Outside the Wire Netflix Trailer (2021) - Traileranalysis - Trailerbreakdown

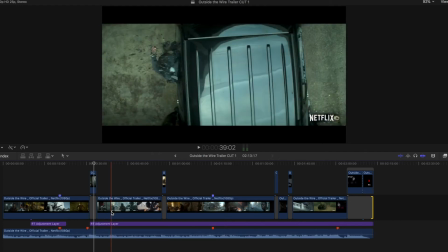251s
The music has many layers, and they evolve here till the end.
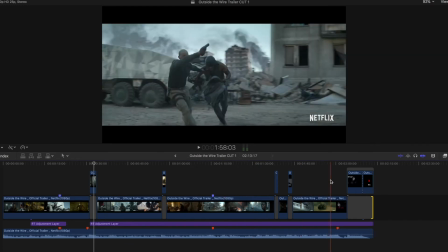257s
It's very
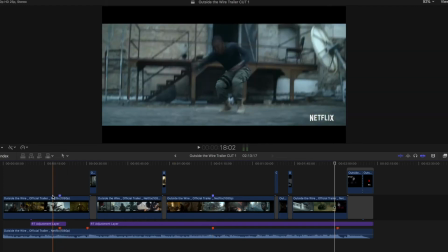261s
cinematic. Let's have a look at the breaks.
He's not like us.
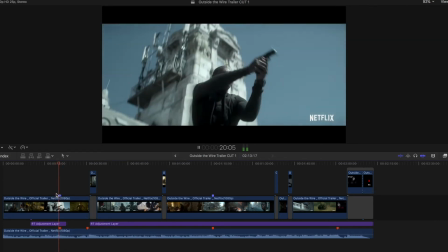267s
So we have here this tam tam tam, goes straight to black and fade in.
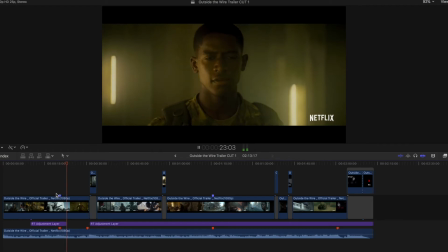276s
And here it is very quiet.
You're commanding officer.
Then we have a break in the break.
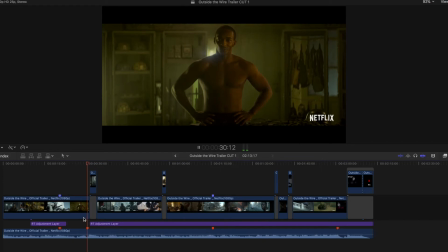281s Cool.
Because this cool here, this quote, is in the next break.
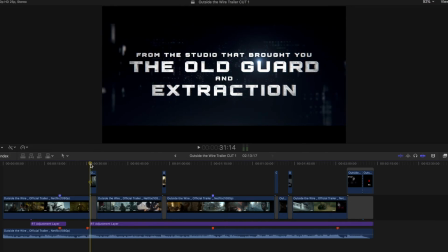291s Cool.
So this makes the next title much more powerful.
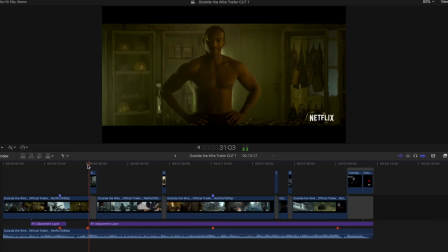296s Cool.
With this hit.
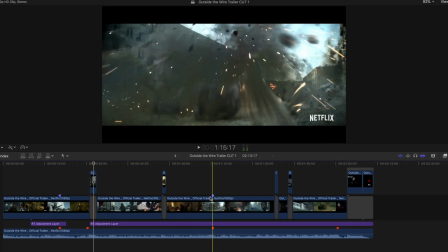302s
What have we here?
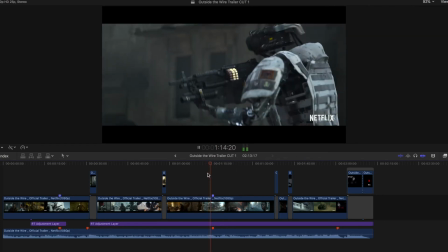306s
It's not a very powerful break to this explosion.
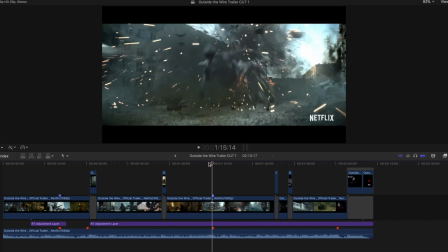313s
Maybe the trailer editor could have had some noise here,
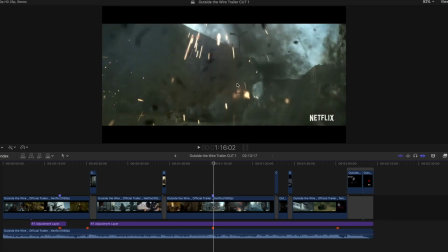319s
add some noise with this falling particles and stuff, but it's very quiet.
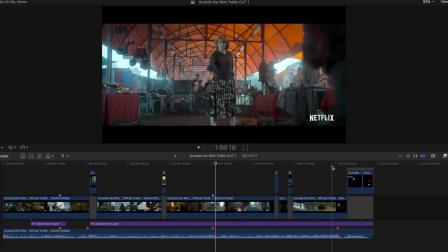327s
And then here we have this rise. It intensifies till here.
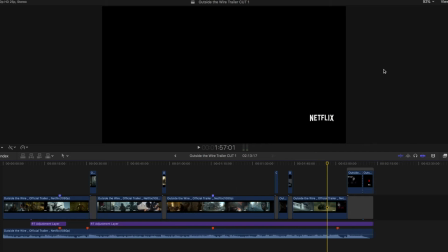340s
It's similar to the other trailer analysis I made. You can find it here, so have a look. It's the same in both trailers.
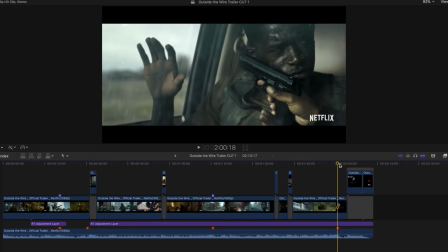351s
And here we are a long time.
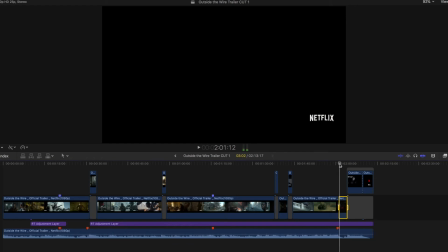355s
These are some frames here where we have pure black.
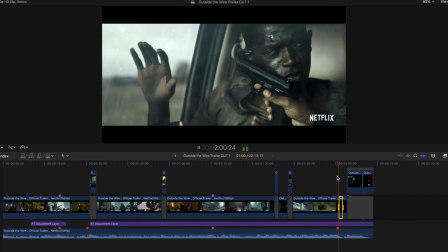365s
1 second and 9 frames, wow. That's a lot of nothing.
Do you trust me?
Very powerful, the last quote here, do you trust me?
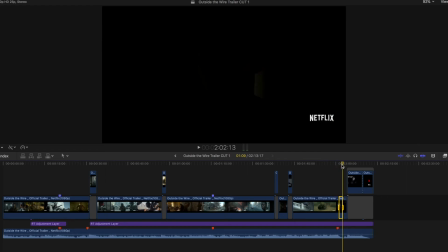377s
That's the main theme, I think, of this movie, the trust between the two guys.
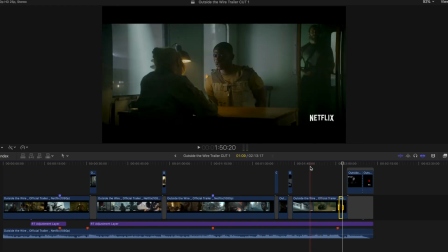385s
And what can you say to the style?
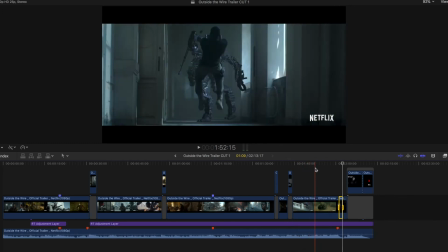390s
I think it's a very good genre to cut a trailer, because you can cut very powerful to the beat and can use everything for supporting the action.
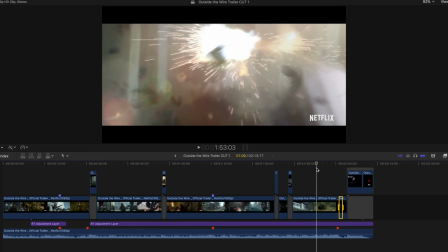407s
And this is one example of a great cut. You cut from this explosion of this grenade to this huge explosion of the whole
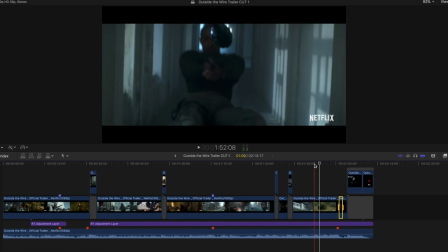421s
building. Wow.
How long do you think you'll survive out here on your own?
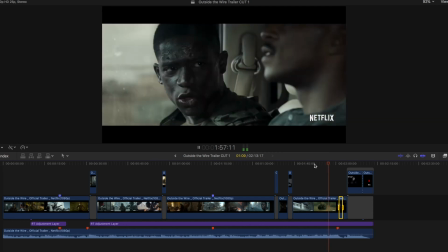430s What are you using me for?
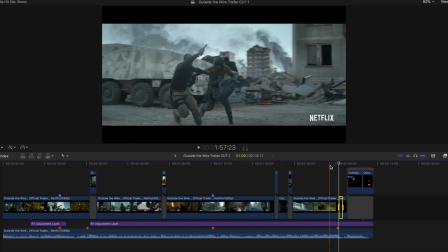434s
And I like that the trailer editor used this here
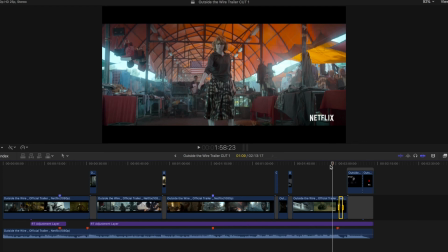444s
on the beat, firing the weapons, but then doesn't continue with this, because this could be ridiculous if you do this all the time, but here is a very good use.
Do you trust me?
Of this style of editing. I hope you like this video. If you do, please subscribe. There are more videos like this in the next days or weeks. We'll see you soon. Bye.